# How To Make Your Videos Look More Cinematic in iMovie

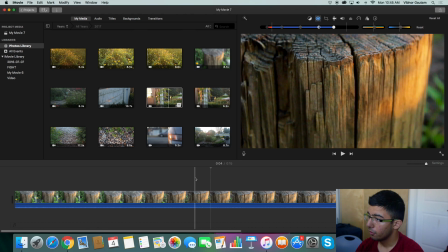[8:31]
You can adjust a little bit, and it really puts a huge difference on your footage. You don't need to adjust it all the way to one side. It'll just look bad unless it's in the right proportions. So now that's all you need to do for your footage.
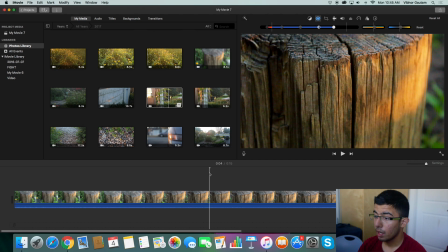[8:47]
Like, literally, now you're done. This looks way more cinematic than the other one, and I'll show you the difference in just a minute.
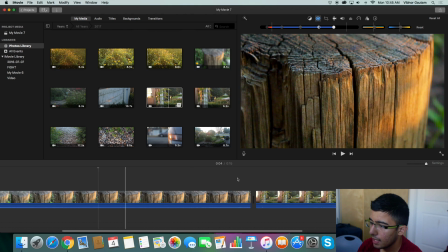[8:55]
Now I'll edit this one,
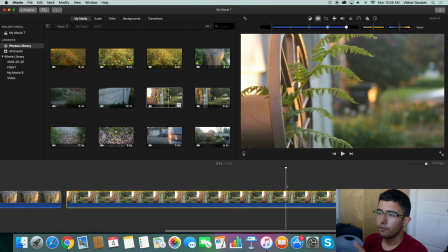[8:58]
and for example, if your footage is changing in focus, you'd like to focus on the part which is there for the longest,
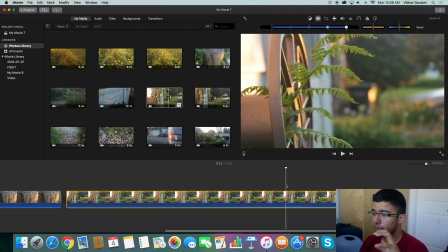[9:11]
because that's what people are gonna pay attention to. So you wanna click on that part and start editing from that part as your base, because that's the main part in your footage or in your clip. I don't know why I keep on saying footage, doesn't matter, your clip. So I'm gonna stop right here.
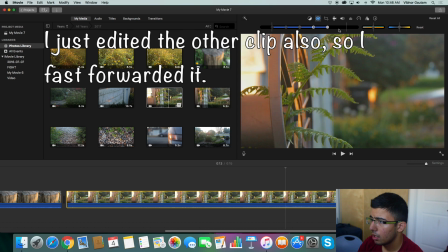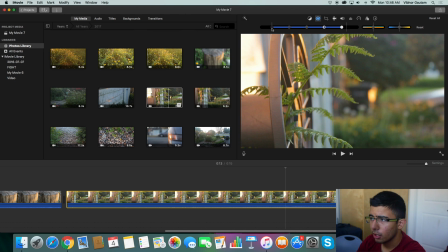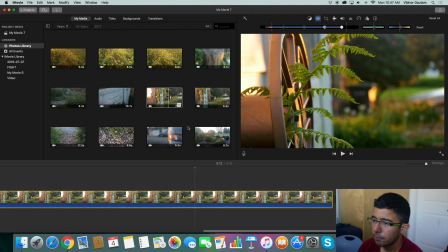[9:53]
First footage and first clip, and I'll show you the difference right here. So let me bring this here.
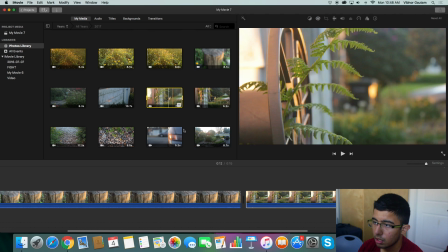[9:58]
Let's bring this one here.
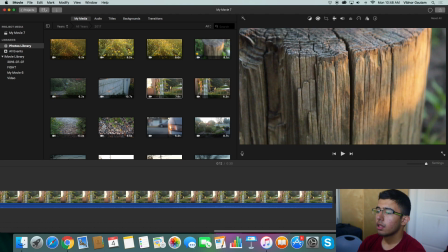[10:04]
And let's bring this one over here. So now let me show you the difference between the first one and the second one. So this is the first, this is a non-edited one right here, right?
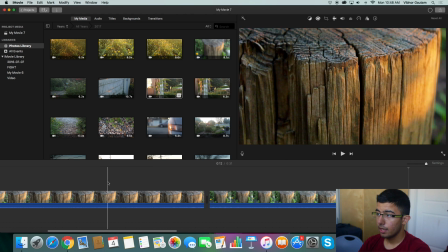[10:16]
And boom, this is the edited one. This is the edited one, non-edited one.
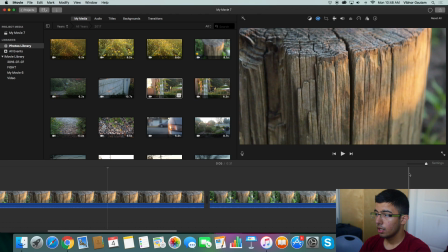[10:21]
Edited, non-edited. You can see that there's a huge difference.
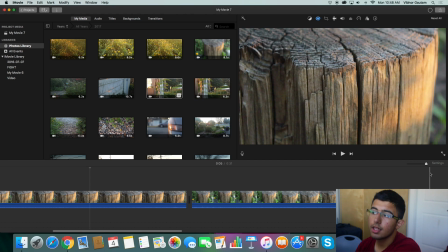[10:28]
There's a huge difference. This is the edited one. No, I mean, sorry. This is the non-edited one, and this is the edited one.
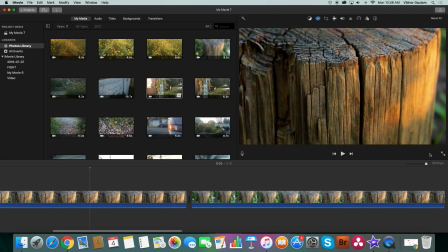[10:37]
You can see that the colors really stand out and make your clip look so much better and so much more cinematic. Boom, boom, boom, boom. And let's look at the other one also.
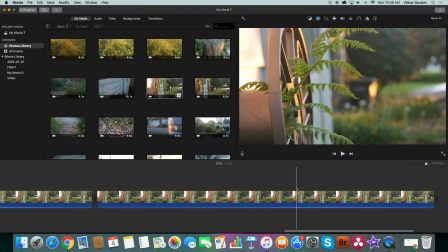[10:51]
So this is the non-edited one, non-edited version. It's almost like a tongue twister. And this is the edited version. Non-edited, edited, non-edited, edited, non-edited, edited.
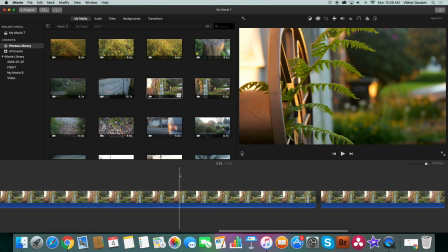[11:09]
The edited one looks so much more sharper, brighter, and in all ways more cinematic. And this is how you make your footage so much more cinematic by using a free software and using all free tools. And remember,
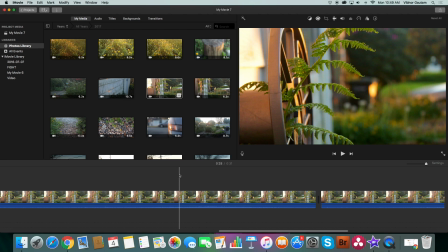[11:27]
a free software is really good if you know how to exploit all its functions to their max, because you can make a really good film, like a short film, a video.
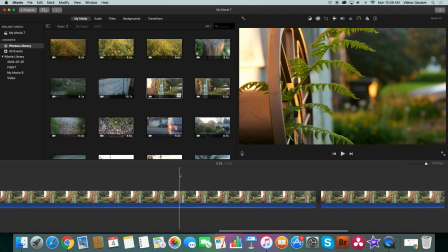[11:42]
You can make a really good video with a free software and a really basic software also. I hope you guys enjoyed this video. I hope you guys learned something. See you later.